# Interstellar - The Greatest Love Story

This film is a masterpiece, in terms of concept, execution, and especially the message behind it, and the core theme running through it. It's a true labour of love.
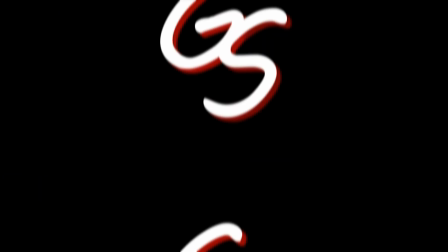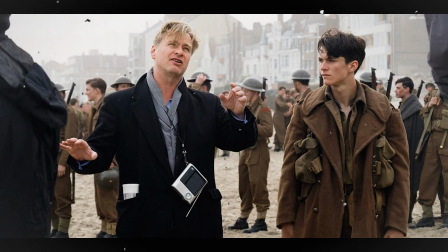0:18 Interstellar is a 2014 film directed by Christopher Nolan, one of my favourite directors of all time.
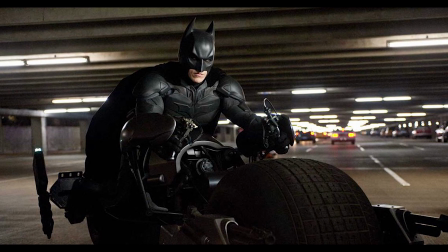0:24 And yes, one day I probably will talk about Batman, but not yet.
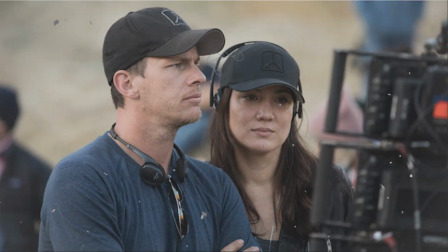0:27 Much like Nolan's other works, Interstellar was written in collaboration with his brother Jonathan, the man in the box, if you've watched my prestige video.
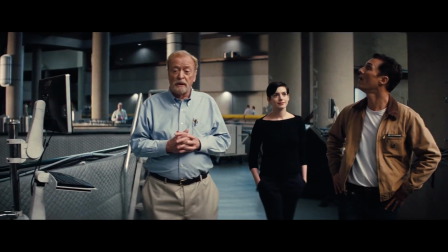0:35 Ahem. For me, one of the most interesting parts of filmmaking is reading about or watching behind the scenes stuff.
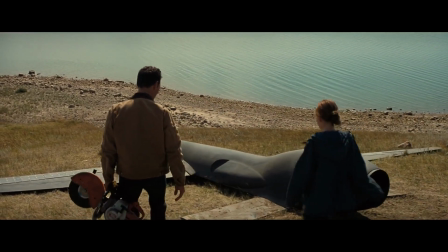0:41 Seeing what goes into a film, what the process was, how the tapestry is put together. And for a film like Interstellar, this is where we need to start.
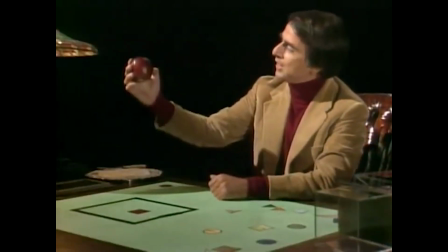0:52 So the long and short of it is Interstellar is what you get when Carl Sagan sets a film producer and a theoretical physicist up on a blind date.
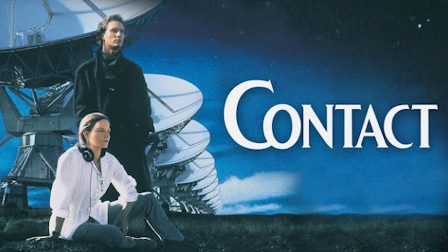1:00 That's not a metaphor, that's literally what happened. Let me explain by talking about contact. Yep, didn't think we'd be going here did you, Jodie Foster, Jake Busey etc.
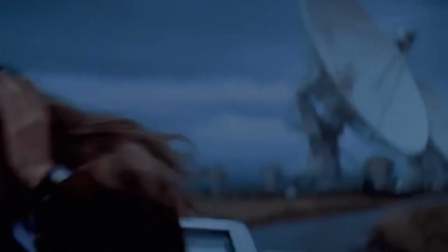1:09 But it was here that Interstellar was birthed, when producer Linda Obst and theoretical physicist Kip Thorne,
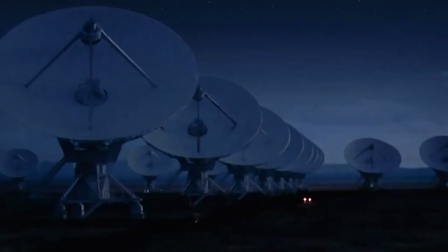1:16 who first met when they were set up on a blind date by Carl Sagan, came up with the idea of making another film about the universe whilst collaborating on contact. Now you're starting to make the connections, Matthew McConaughey starting contact so he was the link between the two and it moved from there?
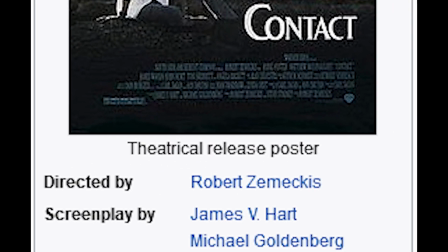1:31 Nope. Obst and Thorne worked on a treatment for the film whilst working on contact which attracted the attention of director... that's right Steven Spielberg, keep up.
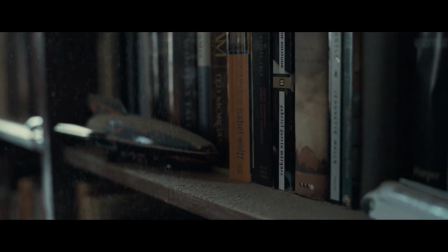1:40 With Jonathan Nolan being hired soon afterwards to write the screenplay, the film looks set to go ahead with Spielberg attached as director.
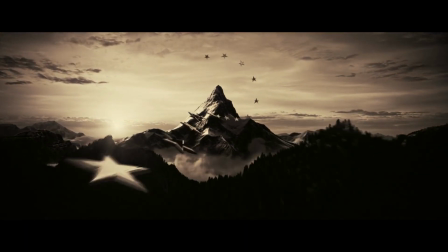1:47 However, after Spielberg moved his dreamworks to Disney from Paramount, Paramount suddenly found themselves in need of a new director.
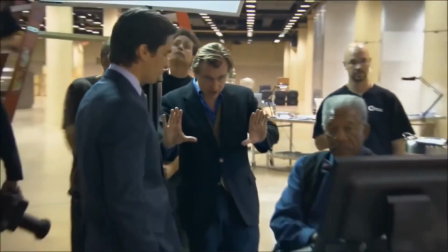1:54 Enter Christopher Nolan, fresh off the back of The Dark Knight. Which is just... Legendary Pictures apparently then made a deal in which, in a move they must still be popping champagne over to this very day,
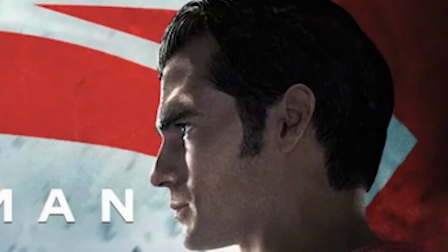2:04 they forwent financing Batman the Superman in return for a stake in Interstellar.
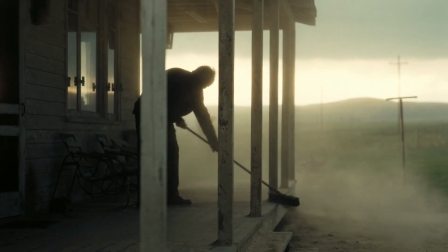2:09 The script itself is also fascinating, in the first hour it's set on Earth and was written by Jonathan.
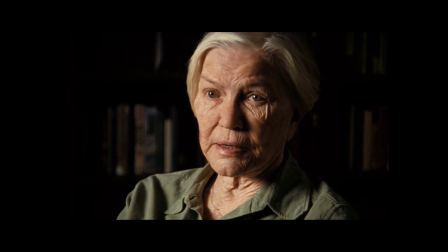2:14 After watching the Dust Bowl, directed by Ken Loach, Christopher phoned up Loach who agreed to let him use interviews on the documentary in the film. The reason these interviews feel so genuine and raw is because they are.
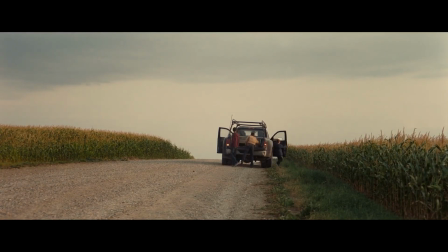2:24 There was some criticism from people who were a little dismayed that it took so long for the space stuff to begin, but I think spending this time on Earth, in the dust, is essential here.
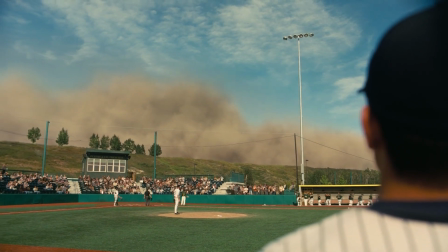2:33 We see what Earth has become, how few people there are, and what people have to do to survive while trying to have some semblance of a normal life.
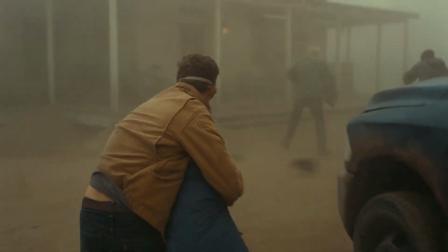2:42 The dust itself is so creepy, it's their old world, their dead pets, friends, relatives blowing in the wind,
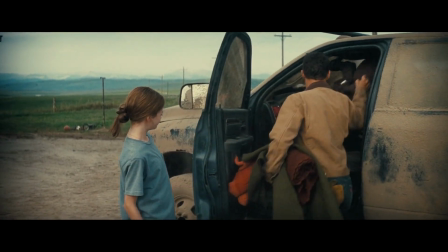2:48 covering their beds and dinner tables, a constant visual reminder that we have messed the world up beyond repair.
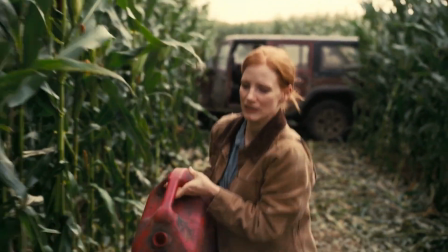2:54 The casting is also spot on. Jessica Chastain is brilliant as Murph. Anne Hathaway brings everything you could want to the role of Dr Brand.
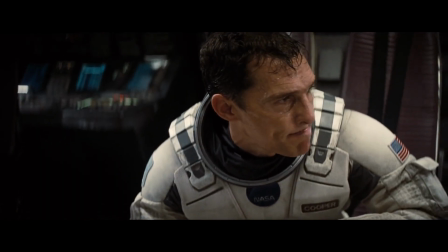3:02 And finally, we have Matthew McConaughey. Now, I'm not going to go as far as to say that no one but McConaughey could have played this role or that the film wouldn't work without him.
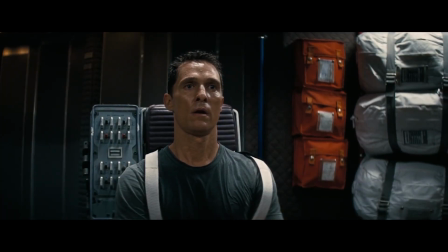3:09 However, I am going to say that this is a case of perfect casting.
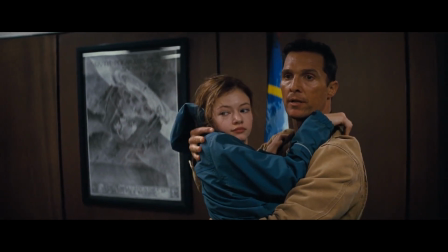3:12 When casting for the role of Coop, Christopher Nolan said he wanted him to be an everyman and that drew him to McConaughey after watching him in mud.
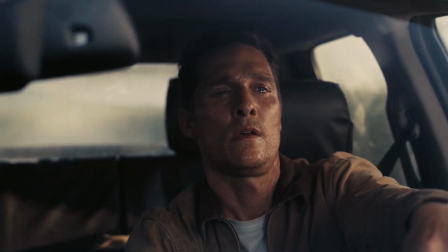3:19 And let me just say that now, McConaughey is phenomenal as Coop.
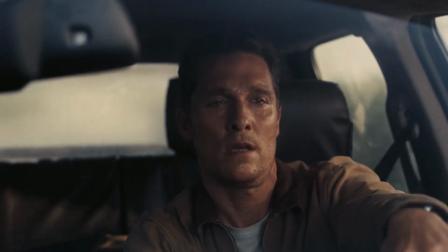3:25 He is breathtaking.
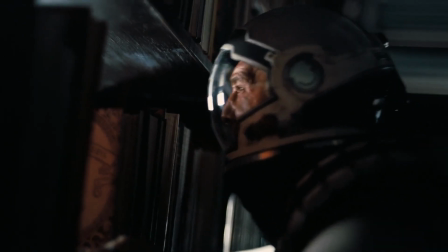Let's talk about space.
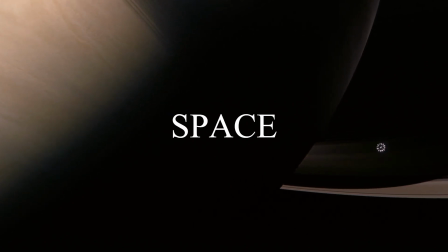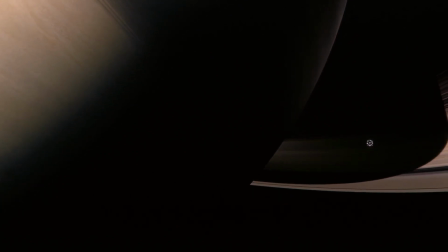3:42 One of the reasons I love this film so much is because of its love of space and science. We've had epic sci-fi before and some truly beautiful shots and scenes from other films before,
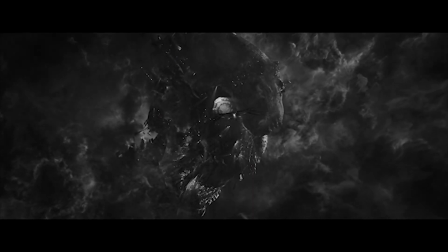3:53 and as I mentioned in my Guardians video, I am a grade A simp for space. But this is the only film that truly explores space.
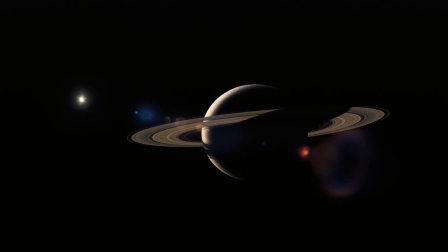4:02 To me the universe is the most beautiful thing I've ever discovered has existed. As a kid I was fascinated with space.